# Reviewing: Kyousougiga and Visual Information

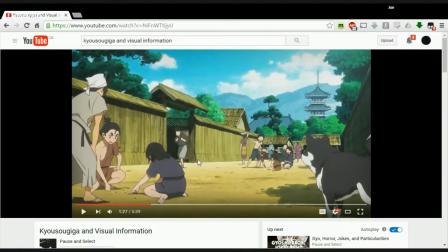[16:26]
You run past. It's superstition. Yeah, it's super. Thank you, superstition. That holds true, I believe, across multiple cultures. Yeah. I think the observation that I made here could have been condensed much more cleanly if I just focused on the old man,
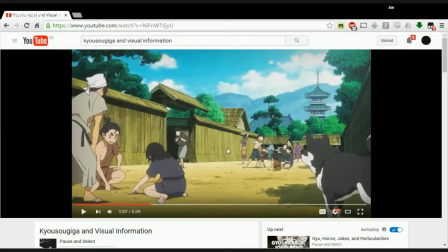[16:42]
not really the direction of the kids, because that's sort of a non-element. It's kind of ipso facto given the gate, so it's kind of redundant. I think it's an establishing shot that also has a little bit of information in it. What you could have done is grayed out everything but the old man.
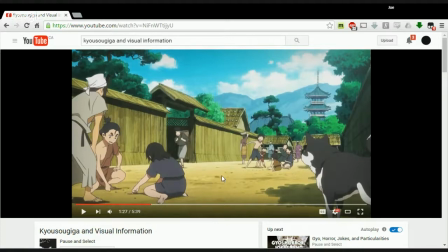[17:00]
I mean, like, I could, but at the time, Windows Movie Maker. Oh, I know. But the scene is very cluttered. Yes. And it's intentionally so. I believe it's trying to convey that. I think it's trying to contrast like the town with where he lives, because where he lives is completely barren and isolated.
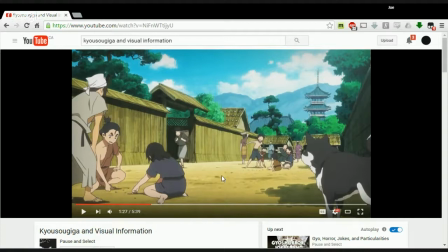[17:20]
Yeah, I was about to say the same thing. Oh, okay. Yeah, I completely agree with you. It's trying to show that there is life here, that even though like it looks like he's alone in this Buddhist temple in the middle of nowhere, he's actually not. And it's interesting that the town knows of his presence and his powers and puts up with it.
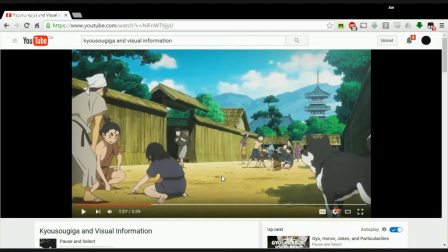[17:40]
Like they could very easily show up at the gates with pitchforks shouting Frankenstein, Frankenstein. Well, it's interesting because there is
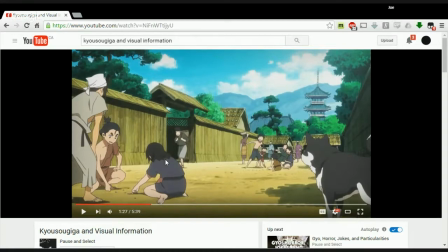[17:52]
literally a walkway to his temple, or it's implied to be an avenue to get to his temple. So there is some sort of implicit endorsement that exists or did exist at one point. But the fact that the man walks by really quickly suggests that it's no longer there.
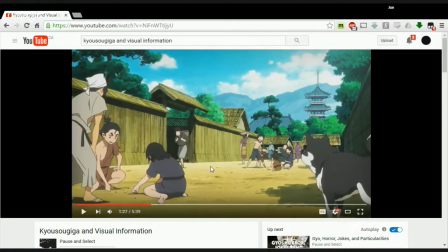[18:11]
Well, in Chinese and Japanese culture, the wall and the gate, there's so much symbolism around both structures that I feel like that would be a whole video that we'd have to research to talk about.
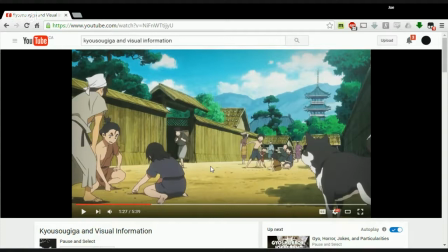[18:26]
Yeah. But I do know that there is a lot going on with walls and gates in Japan and in China. The Shinto gates in Japan are very famous, and everything is about crossing thresholds. Yeah, you said it, sorry. That just shows my American ignorance.
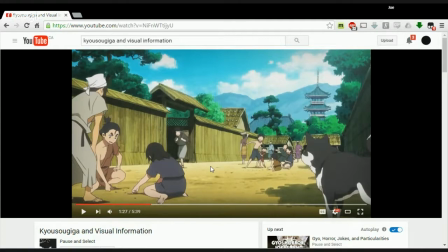[18:46]
Everything is about crossing thresholds, crossing through worlds, and gates and walls are barriers between these, and it's a part of philosophy that is in both cultures.
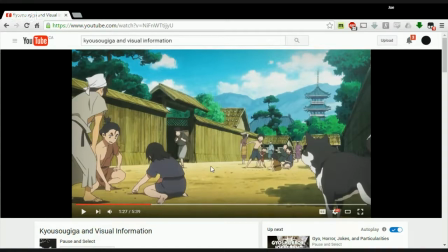[18:59]
I definitely know in China because of the walled city and everything, but I'm just talking off the head. I would have to research more, but I know there's a lot going on with that. Okay, so let's move on to the next one here.
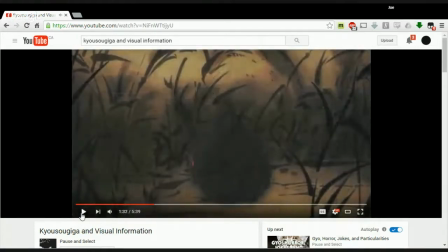[19:15]
So it cuts to Kodo, and it does a match cut, which I think is incredibly clever.
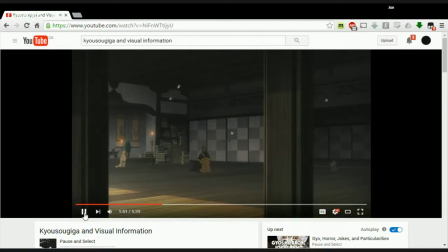[19:26]
And once again, the dog doesn't care. Yeah, the dopey dog exists. I think this is really sort of the first scene where Matsumoto. I think this is like the first scene that really shows how clever a director, like how clever directing this show has, I would say.
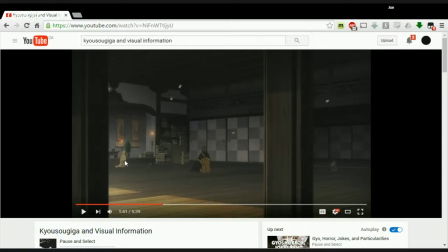[19:44]
Yeah. Because we've established, so it's sort of a signifying callback. So the first time we get the bars is the dragon.
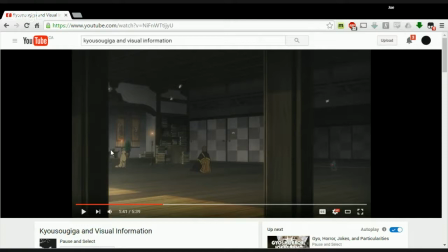[19:56]
The dragon's closed off by the bars. Mio is closed off by the bars. Second time we get the bars, we get them closed off again. So it's always looking outside in, sort of has this voyeuristic effect that also establishes the temple as a prison.
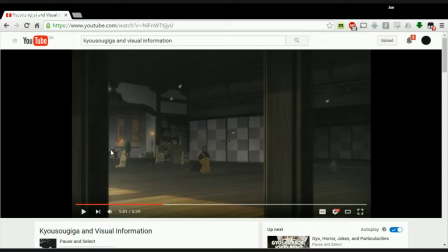[20:13]
And along with isolation, it sort of magnifies it. So it constantly builds on the previous scene. I would also, before you move on, I would also like to say that this is now 2 times we've seen something supernatural happen, and 2 times the supernatural have been blocked off from him through bars.